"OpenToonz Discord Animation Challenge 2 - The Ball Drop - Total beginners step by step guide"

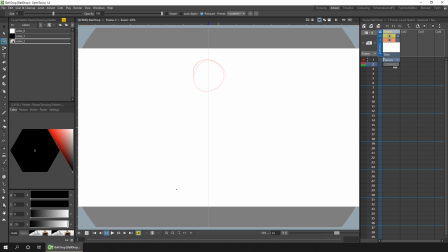And we're going to use squash and stretch which means that the ball falls it'll stretch downwards and when it lands on the floor it'll squash on the floor a little bit this makes the animation look more interesting
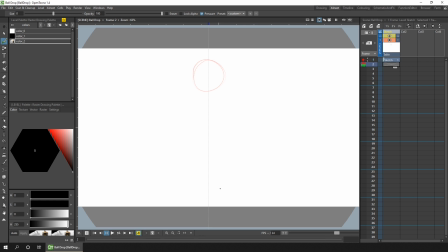so we want the ball to be wider than the ball at the top here because it's going to be flattened a little bit on the bottom we want to mark this around the center line to keep the ball falling in that straight line and then what i'll do is i'll click on drawing
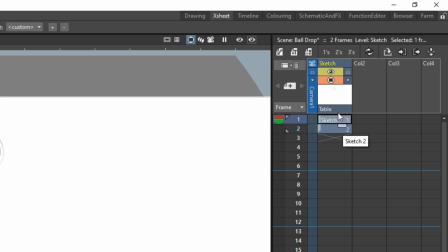number one and we'll get this little handle at the bottom here and this allows us to click and drag on that handle to make drawing number one last longer and if you remember I said we want to draw number one to stay still for a few frames before the ball falls
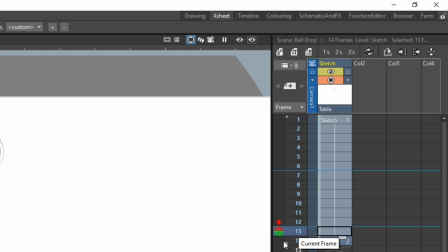and now what I'll do is I'll turn on the onion skin for the following frame so I'm on frame 13 and I want to see the onion skin frame 14 so again if you hover over the area below the marker we choose the one on the right and now you can see the
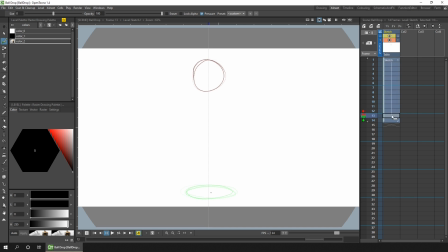following drawing in green and the previous drawing in red. So then I want to draw the ball in between those two positions. So because the ball is falling quite fast at this point we want to stretch downwards.
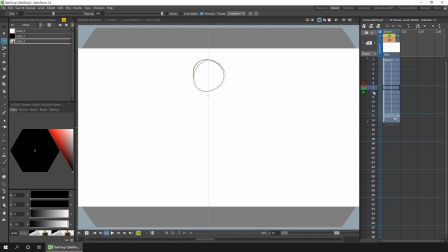So now we've got three drawings with the ball at the top of the screen with it starting to fall and squashed at the bottom. And now it's just a case of adding the in-betweens to have this ball accelerate from the first drawing through to the last.
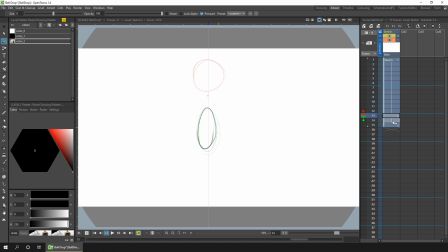Now do this by extending a drawing and then on the new drawing in between I'll just start drawing that in-between and it'll add the new drawing for me.
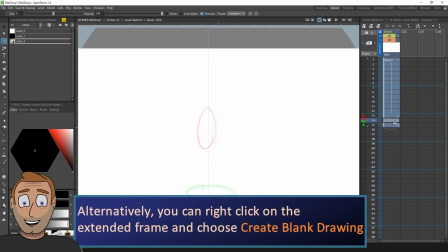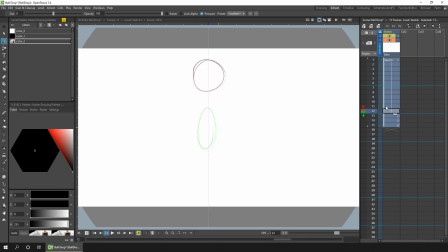And then here on this extension from number one I can add the in-between drawing here
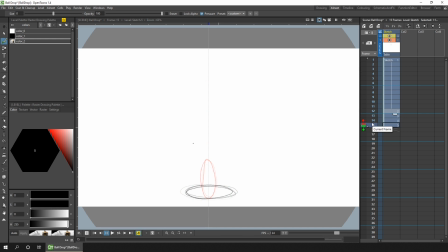and then every now and again run through your drawings to check that they seem to be moving okay. Now just add the other in-betweens now.
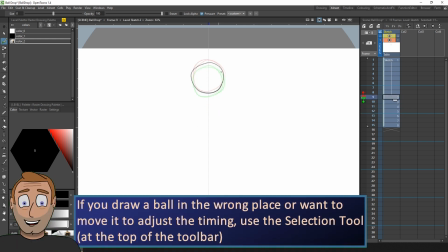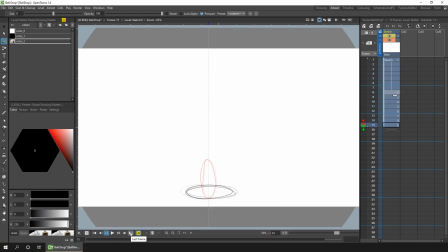Okay, so that's the first few drawings added. So the ball slowly moves, accelerating out from the first position, and the drawings get further apart as it falls down to the ground, and I might want to include a few more drawings in this,
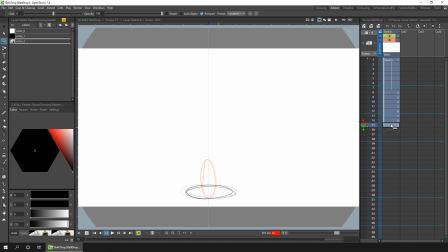but I'll take a look at that later once I've got the whole animation completed. So now the ball's fallen and squashed on the floor, it needs to bounce back up a little bit. Obviously it's lost some energy bar falling, so it bounces not quite as high, and then comes down, bounces again, and these bounces get smaller and smaller until the ball stops.
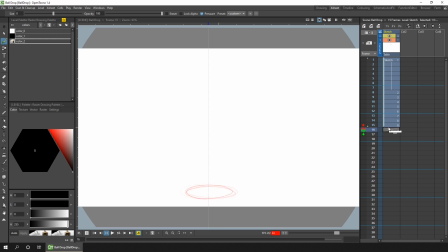So we've already seen how to draw in-between to make the ball fall, so all we need to do is to decide on the height of each bounce, and I'll draw the extremes first, and then we'll fill the in-betweens in. So to help keep the size of the ball, ideally we'll want to see the first sketch again.
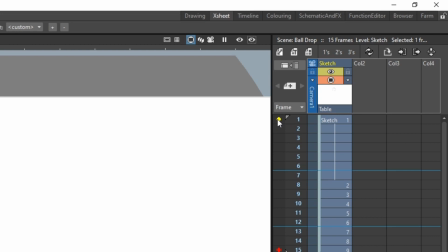And if we'll hover over the onion skin, if you remember, there are two circles you could click on to turn on the onion skin. The left and right and the right one is for a relative onion skin so the onion skin moves with the current frame and the left one is a fixed onion
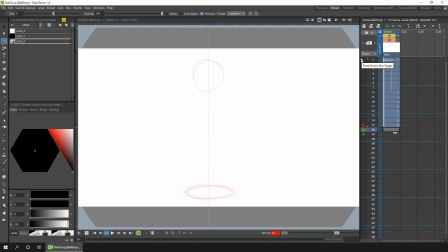skin and if I click that that means that onion skin is fixed to always show regardless of what frame I'm on so this will help me keep the size of the ball the same or as close to the same as I can through the whole animation so now let's draw the top of the height of the first bounce we'll have it just below the center here